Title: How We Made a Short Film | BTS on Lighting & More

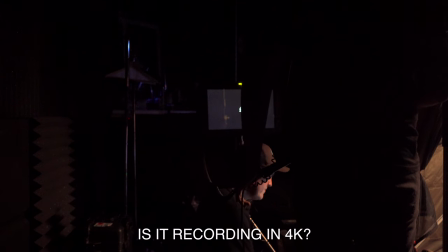4:10 Something's going on. is it recording in 4k yeah
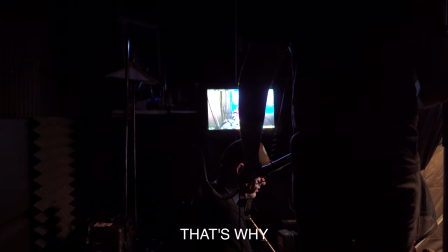4:16 it should be it's a 1080 that's why it doesn't look as sharp it's always a fun and interesting learning experience when you're on set and you figure out how to overcome these like strange things that are just boggling your mind because you're just trying to keep going going going and you're not realizing like oh my gosh it's so simple like the camera's just out of 4k now like all of a sudden the settings are off let's talk about the night exterior now I knew that I wanted a nice establishing shot because I felt like if we just started in the tent right off you wouldn't get a good feel for that hey these guys are out in the middle of desert camping it would have just felt kind
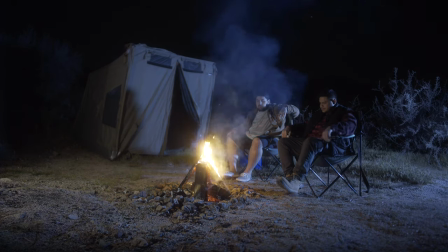4:51 of claustrophobic so even though it's only a few seconds long it's maybe five seconds long total it adds so much to the
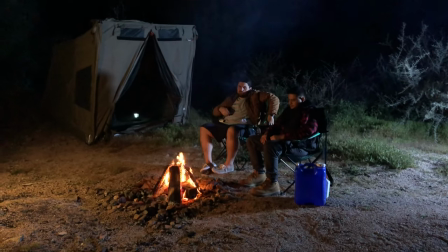4:58 production value of this to have that exterior shot got the camping scene all set up just the boys the tent got our fire
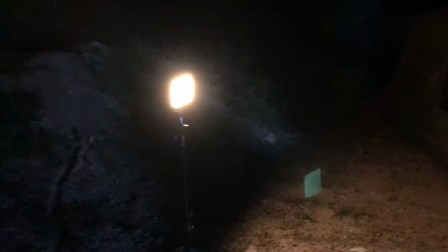5:07 a little LED panel set to 3200 Kelvin
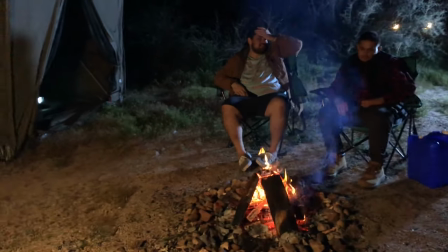5:12 that's the warmth creepy truck driving through our campsite
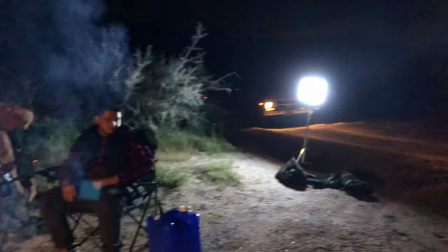5:18 Reepy truck
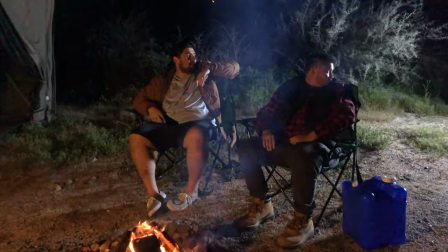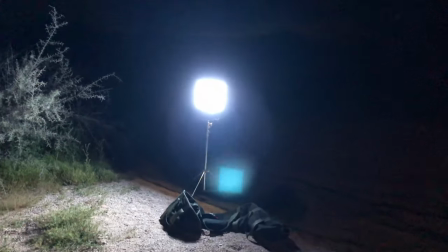5:25 oh yeah
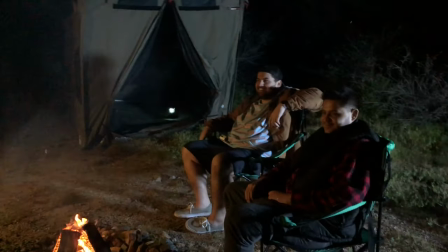5:29 there's definitely a body in there yeah that's creepy dude and then we got the Fat, do you know, LED light panel.
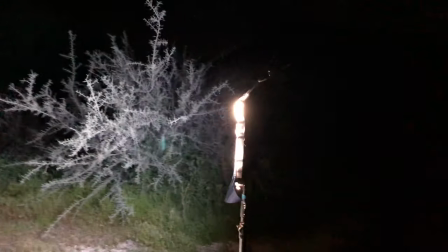5:37 This thing is blasting so much light. Giving us our moonlight.
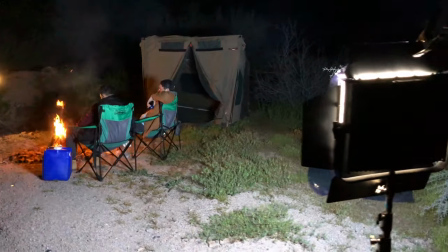5:43 Put a 1CTB blue gel on there. To make our moonlight and backlight our characters.
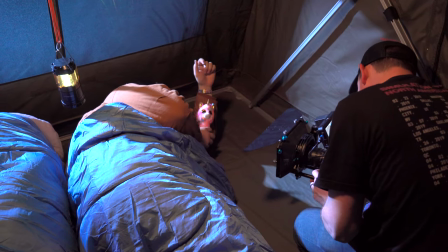5:51 For me, filmmaking is all about getting out there, shooting, learning, editing, making stuff.
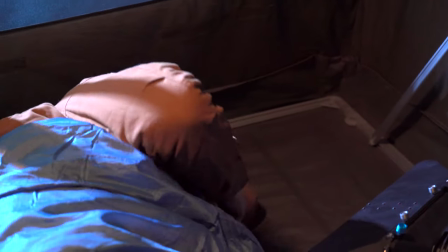5:56 Keep on filming and doing creative things because you're going to get better and learn so much more. And if you guys want to learn how to light and shoot better videos hit subscribe right now I have a ton more videos coming out and shooting editing lighting all that kind of stuff All right,
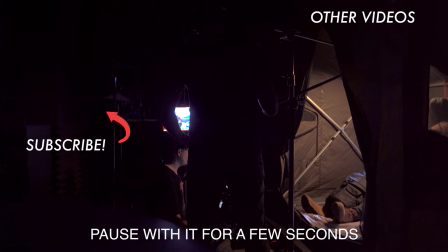6:11 I'll see you in the next video Pull it out and kind of like pause with it for a few seconds so the audience can see a little longer